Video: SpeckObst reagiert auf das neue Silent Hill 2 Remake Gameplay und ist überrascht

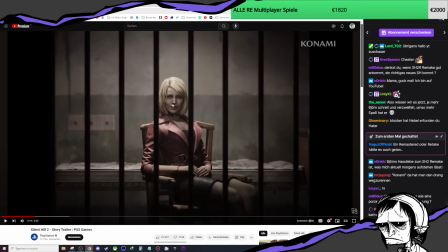248s
Und das ist ja auch eine Sache, die in den Trailern bisher sehr gut waren die Gesichtsanimationen. Also wenn mir eine Sache wirklich gefallen hat, dann waren es die Gesichtsanimationen. Das, was ich hier ein bisschen fragwürdig finde, ist, wie sie null in der Körpersprache agiert.
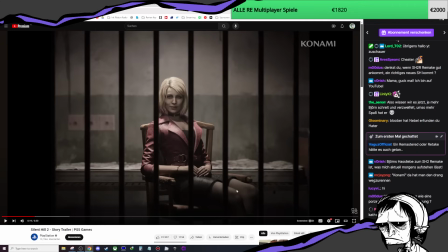264s
Ja, halt, also das wirkt auf mich so, als ob der Unterkörper einfach eine Puppe wäre, einfach so aus Holz und sich nur das hier oben bewegen würde.
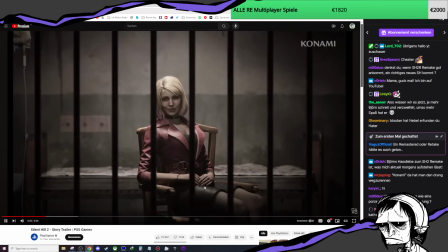277s You were always so forgetful.
Ne? Einfach. Remember that time in the hotel? Ich weiß, es ist ein kleines Ding, aber der bewegt sich einfach nicht mal nicht mal einen Finger, weil es ist so, all die Leute gucken eh nur hier oben drauf, das heißt, wir müssen unten nichts animieren. Da haben wir schon mal wieder $5,000 gespart, wenn wir das nicht machen müssen.
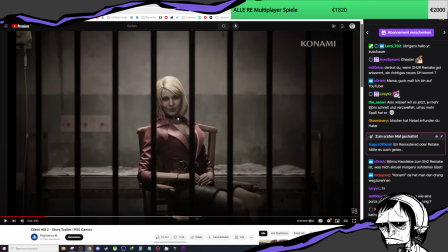294s
Der Wechsel von der Stimme, ich weiß, ich will jetzt hier nicht großartig spoilern, also für die Leute, die es noch nicht gespielt haben, aber es ist auf jeden Fall sehr wichtig, dass sich hier die Stimme tonal stark ändert zwischen zwei verschiedenen Figuren.
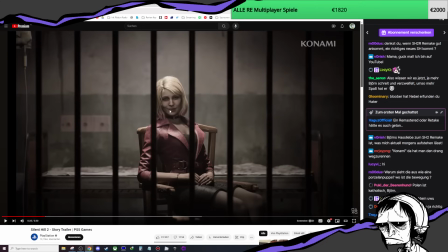311s
Es ist ich meine generell, wenn man das noch nie gespielt haben sollte, der Trailer ist ein bisschen weird, dass er hier anfängt und von dem, was ich auch geskippt habe, kommt da sehr viel Endgame-Kram. Also wirklich so vom Ende Szenen, wo ich jetzt nicht weiß, klar, wenn du den Kontext davon nicht hast, wie viel das dann spoilert. Aber wenn man das jetzt schon mal gesehen hat und dann das Spiel spielt,
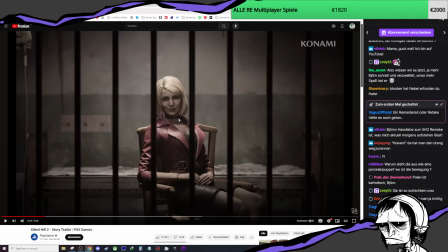331s
dann macht man vielleicht vorher schon irgendwelche Schlüsse und zieht Zusammenhänge, die man ansonsten nicht machen würde. Also das finde ich da ein bisschen seltsam, dass sie solche Szenen für den Trailer genommen haben.
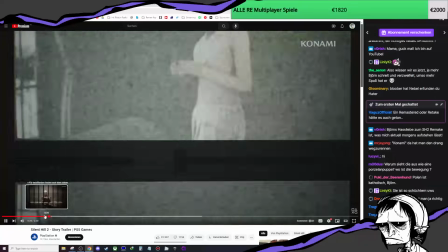343s Remember that time in the hotel?
Ja, aber hier, man hat so einen leichten Wechsel.
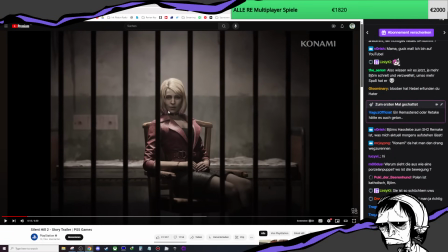347s
Ja, es ist so sehr, sehr zurückhaltend und abweisend in der Stimme.
Are you confusing me with someone else?
Die Performance, die mag ich eigentlich. Sie ist anders als im Original, definitiv. Aber die Art und Weise, wie sie so wirklich so abweisen, ne, are you confusing me with someone else?
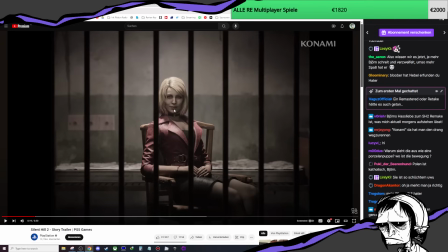365s
Das finde ich eigentlich sehr gut.
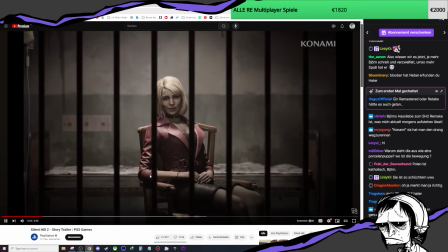369s You were always so forgetful.
Und da ist der Wechsel. Aber die Sache ist, dass es wirkt halt immer noch, also die Person, die damit dargestellt werden soll, ich finde das...
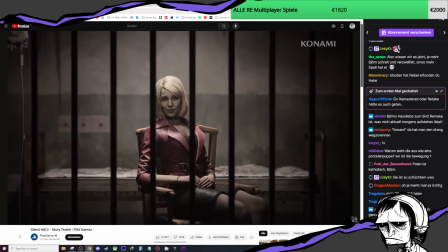382s
Aber müssen wir vielleicht im Kontext der ganzen Szene dann später mal sehen. Aber ich finde es auf jeden Fall nicht schlecht, außer dass sich bis auf den Kopf nichts bewegt.
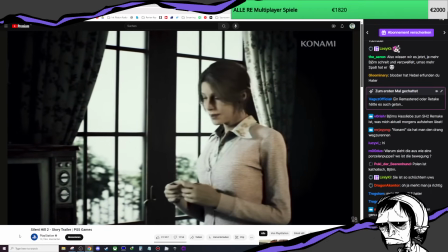389s Are you taping again?
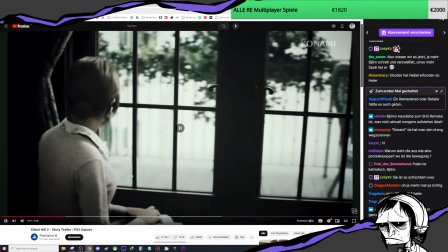394s Come on. I don't know why, but I guess...
Ich weiß nur nicht, was diese Musik soll.
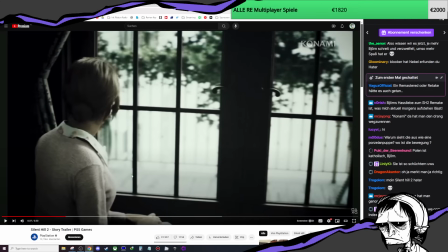397s
Ich weiß wirklich nicht, was diese Musik soll, weil die wird dann auch nach hinten raus halt so richtig episch. Und das ist das, was hier in dem Trailer eigentlich gezeigt wird und das, was auch in den Szenen im Spiel passiert und auch wie generell die Stimmung von dem Spiel ist, ist eine wesentlich deprimierendere,
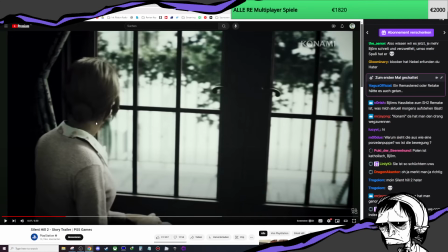417s
ist eine wesentlich bedrückendere Atmosphäre. Und ich finde, der Song, der hier gespielt wird, bringt das null rüber. Der soll dich so, das ist die Trailer-Musik, die den Hype in dir erzeugt. Und stattdessen hast du hier eigentlich so Szenen, die dich emotional runterziehen werden im Spiel.
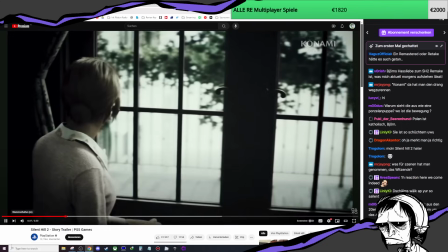434s I just love it here.
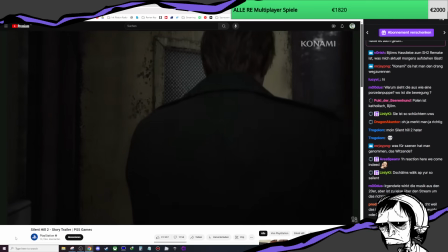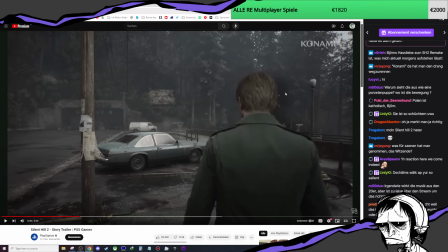442s That's so peaceful.
Alter, dieser fucking... Guck dir das mal an. Ich weiß nicht, ob das wieder dieser RT...
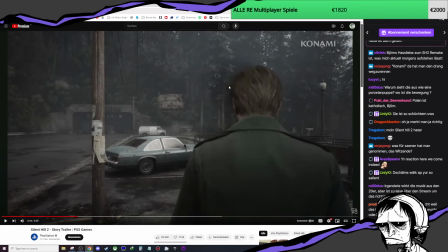448s
Irgendwie so das Problem mit den RT-Reflections oder so ein Scheiß ist. Ich hab das so oft in... Guck dir das mal an, du hast einfach hier diesen grauen Schimmer, der so...
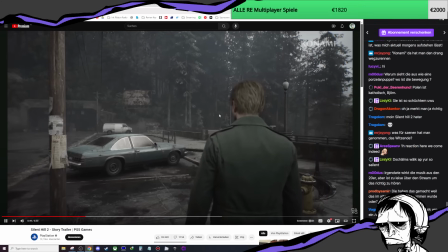457s My restless dreams.
So, als ob du so After-Images hättest. Und das sieht ja generell schon so aus, als ob James einfach da reingeshoppt wäre. Ich finde das auch in dem Gameplay, was wir gesehen haben bisher.
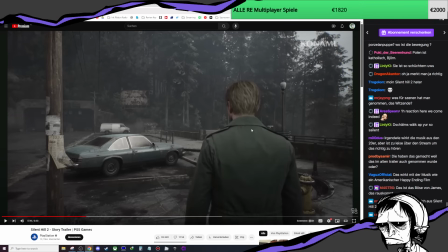472s
Das sieht immer aus, als ob er nicht in dieser Szene existieren würde. Als ob er einfach so reingeshoppt wäre. Und deswegen so, wenn du James rausschneiden würdest und dann nur diesen Hintergrund zeigst in so einem Stillframe, dann finde ich auch, dass das super aussieht.
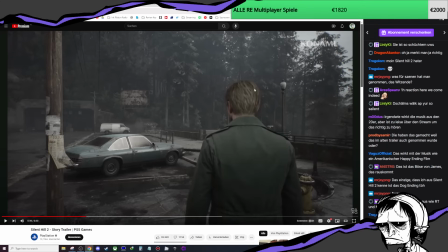487s
Wenn das so der vorgerenderte Hintergrund wäre und du würdest James einfach rausnehmen, dann würde ich sagen, das sieht super aus. Und das ist ja auch das, was Bloober kann.